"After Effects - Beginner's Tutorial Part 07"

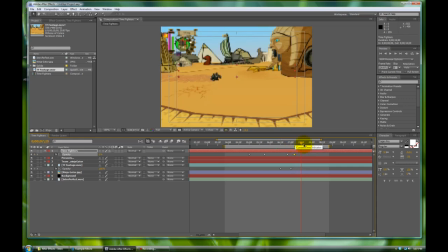0:00 viewer psychology for you in a heartbeat uh... so we have our footage and it's really interesting but uh... and that was a really simple thing to do what might do on time over here
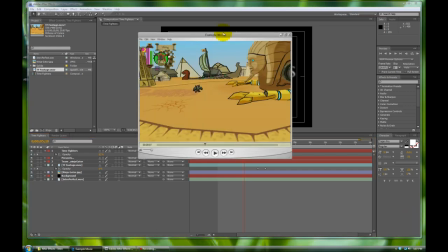0:14 so let's go back to example movie and we have our footage plane for a while
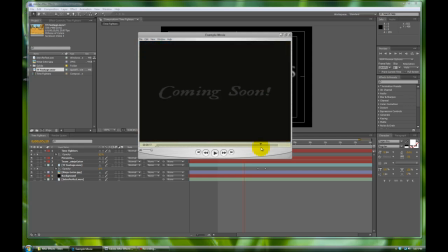0:19 and then at the very end it fades out and then we get our coming soon but since
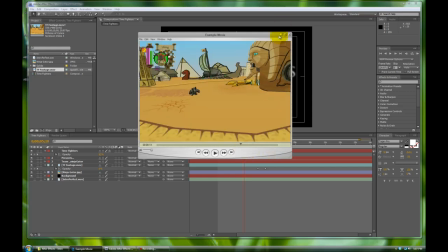0:24 we already know how to do all this stuff it's gonna be a piece of cake So let's twirl these back
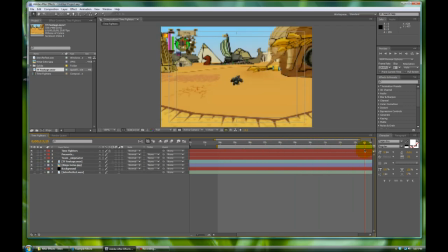0:29 down. Let's keep everything organized. Brr, brr, brr, skin it around. And since we changed our comp size, the original video was 20 seconds long. But this one's 15. It saves a lot of time. And it's really unnecessary to have it this long. So we have our time fighters going through. Let's say at about 13 is where this video is going to start fading out.
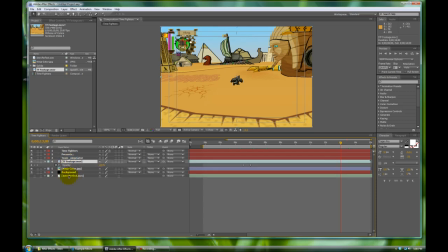0:49 So let's go back to our footage over here. Hit T for opacity. It's at 100%. We're going to make another keyframe. Click on that. And let's go half a second into, no, let's go full second into it.
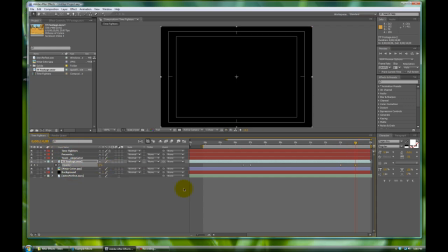1:00 So that way it feels like impending doom. And we'll change this to opacity. So now we have an opacity change over one second for the coming soon.
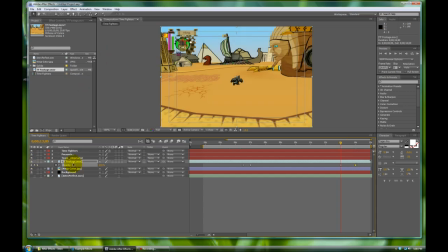1:09 And let's go back to this last keyframe. We're going to start a new text layer. Click on that. Click down on here. Click on your text tool. Click on the comp. And then we're going to put coming soon. And those dots again. Oh, no, no. Let's do an exclamation point. Lots of emotion there.
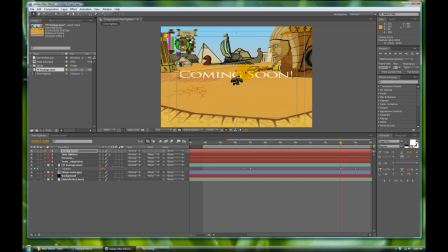1:28 And I don't like the way this looks, so let's change it and double click on it. Let's find a really cool thing. Coming soon. Look at that military font. We'll scale it up in here.
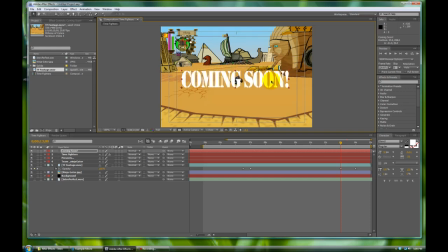1:45 Oh my gosh, coming soon. Look how huge it is. It's almost obnoxious. Let's go in 15 frames.
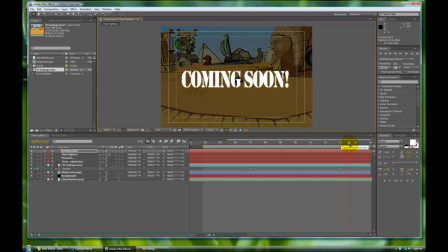1:52 Let's go half a second in to the fade out for this. Right about there. 13, 15. 13 seconds and 15. And on this, we're going to animate the opacity. So we'll toggle that down by hitting the shortcut for T. Click on the stopwatch. And let's change this to zero.
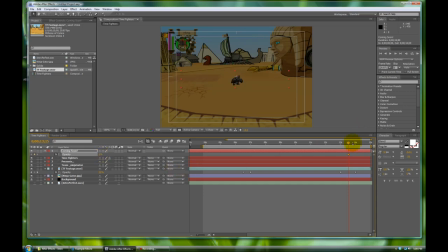2:12 So, and then let's move a full second into the timeline,
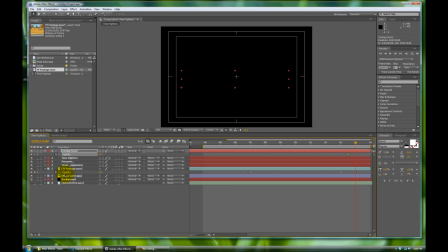2:16 excuse me, let's move the half second so we'll go to the last keyframe that we left on the opacity for the footage, and we'll change the opacity on the text, the coming soon text, to 100, now we have this giant coming soon that shows up, coming soon, and so now we have one second left to play with and at this, and we're going to scrub to the end,
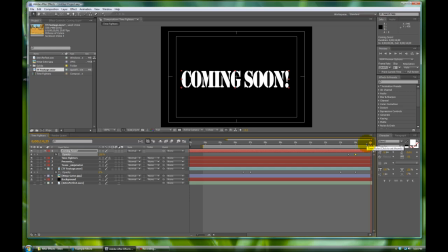2:36 if you're not at the end you can always hit end on your keyboard and that's the that's a shortcut to get the heck over there. We're going to change the opacity to zero. And let's go a couple of frames prior with the page up button. Let's go seven. And we'll change this to 100. So that way there's a, I mean to zero.
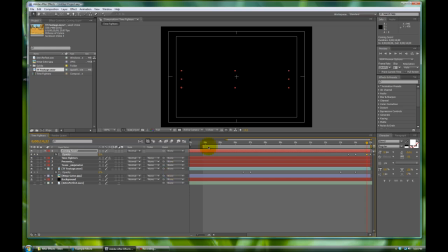2:55 So that way there's a really fast transition at the very end. Wait, that didn't happen the way I was thinking. We'll go back to this last keyframe, I'm sorry. And then, this next keyframe, not zero, but in fact we want this at 100.
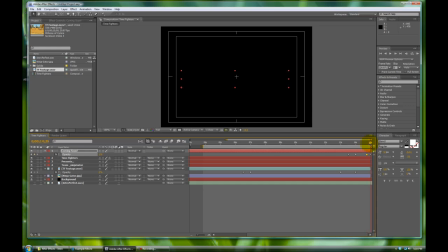3:13 Sorry, I'm saying what I didn't want to do. So let's do a really quick RAM preview to see what the end looks like.
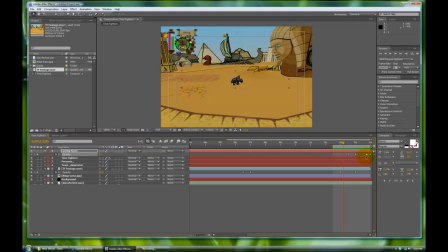3:23 Coming soon. Very imposing, I like that. This is actually happening, we don't have enough time for the coming soon.
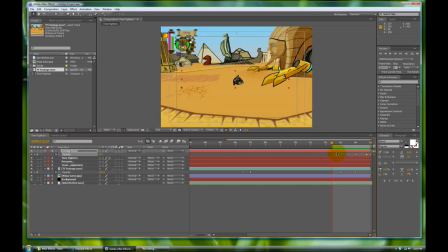3:29 This should be a nicer fade out, rather than just shorten it off. So let's take all these frames, which are just our opacity. And let's move them, let's get our scrubber over there at 15, this half second mark.
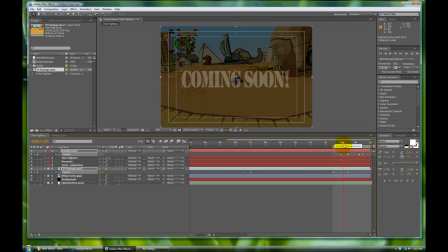3:41 And we'll just scooch them over, boop, like that. Because ideally, you want this text to kind of stay with the viewer.
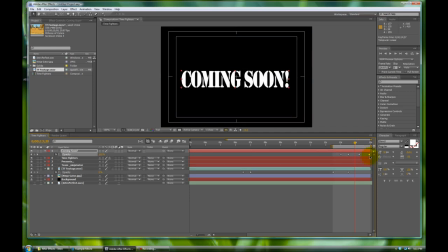3:51 Whoops, we didn't want that. Let's move this fade, so that way it's a long fade, because we're going to be fading out the music next. Bam, got that. Let's check my time, doing well. And now we're going to fiddle around with the sound.